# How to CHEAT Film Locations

So that was it. Admittedly, not much of a story. But then again, it wasn't about the story, it was about the location and how to make something you haven't got out of something you have got. Let me explain. Now ideally, to make a video like that, you would need as a location a remote lake with a cabin on the shore. Bit difficult to find. And then you would need to negotiate with the cabin's owner so that you could shoot there, which would involve a location fee. So difficult and expensive. Or you could find a remote lake and then negotiate with the landowner to bring your own cabin there, which is also difficult and expensive. Or you could find a remote lake and get your team up there to build a mock-up cabin for the shoot, also difficult and expensive. Or you could just do what I did and cheat. This is how I did it.
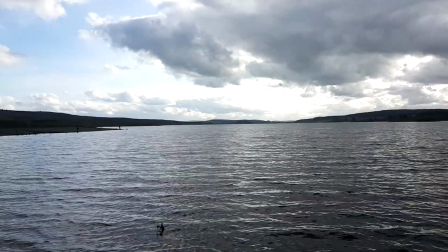[2:20]
I had a suitable lake a couple of miles away. And I had a suitable cabin, well, a shed actually, in my garden.
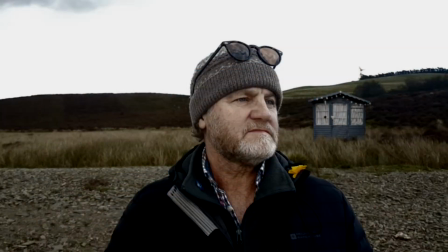[2:29]
The trick was to make the shed look like it was at the lake. And here's how I did it.
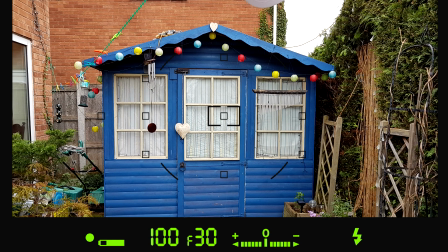[2:36]
First, I took a picture of my shed. Then I opened it in a graphics editor. I used paint.net because it's free.
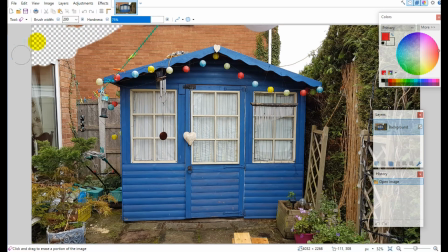[2:47]
Then using the eraser tool, I completely removed the background.
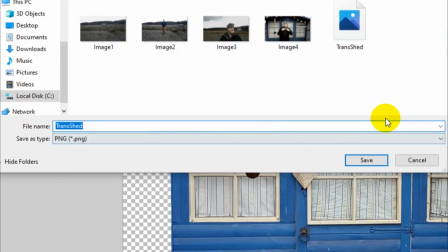[2:53]
And then save the image as a PNG file, which retains the transparent background that I just created.
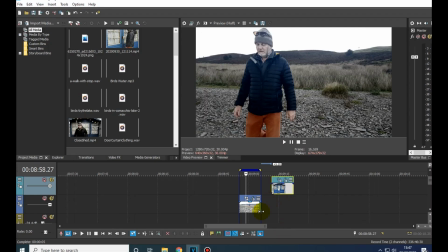[3:00]
Now this allows me to place that image above the footage in my editor and overlay it onto the clip.
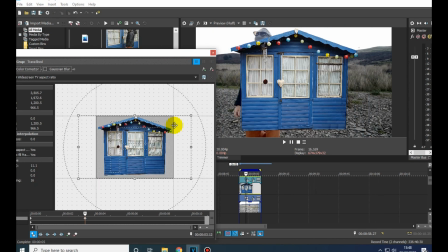[3:07]
And then by using the Event Pan Crop tool, I can resize it and place it anywhere in the picture.
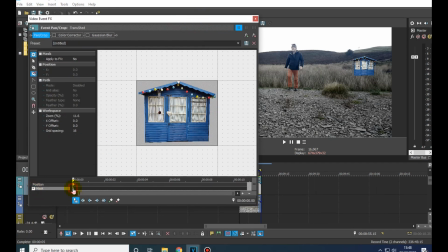[3:16]
In order to give the impression that the lakeside grasses were growing in front of the cabin, I masked the bottom edge with a jagged, uneven edge. And added a bit of feathering to soften it.
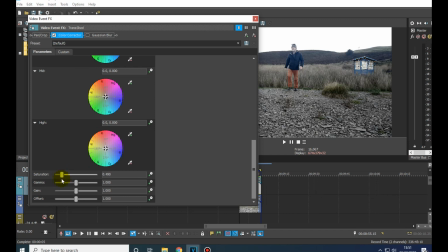[3:36]
Next, I added the colour corrector and adjusted its saturation and gamma levels to match the rest of the scene.
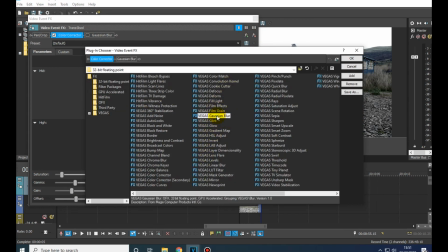[3:45]
And finally, I just added the teensiest amount of Gaussian blur to match the focus at the position I was going to be placing it.
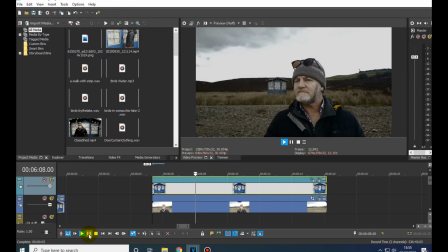[3:55]
Oh, and another little tip, make sure you position it outside of the actor's range of movements.
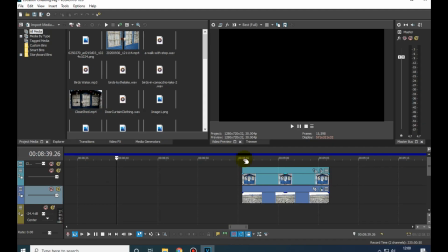[4:02]
You don't want this happening. A final trick to help sell the illusion is to pre-render the clip.
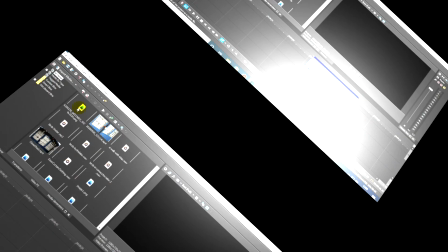[4:10]
You can either render it normally and drag it in, or render it directly to the timeline here.
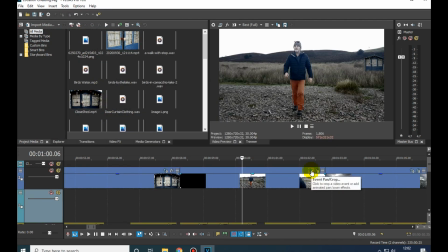[4:17]
And once the clip is rendered, you can use the Event Pan Crop tool on it to add fake camera movements to the finished effect,
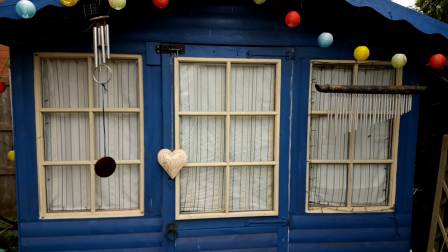[4:24]
which really makes the overlay look like part of the background. The close-up cabin shots were of course filmed in my back garden.
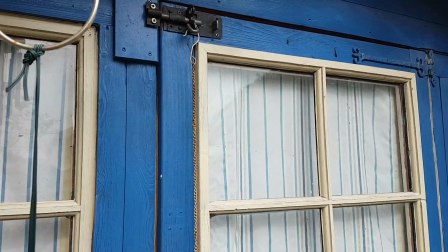[4:32]
The camera angles I could use were limited, as I had to make sure that the telltale window reflections of the neighbouring houses didn't give the game away.
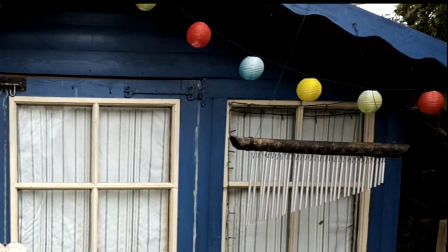[4:43]
What would give the game away, however, is the background. So I used the masking tool to mask off everything but the cabin.
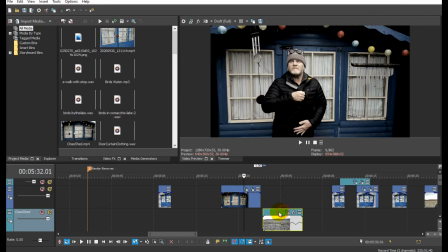[4:53]
Then, by placing a suitable clip below it, I could give the impression that it was at the lakeside and not in my garden.
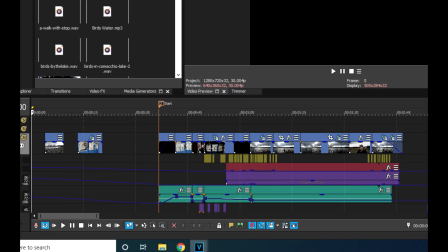[5:01]
So there they are, all the elements I used to cheat this location.
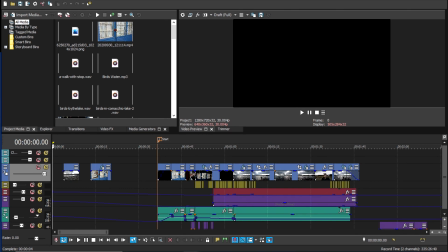[5:07]
stitch them together, render to video, and this is what you get.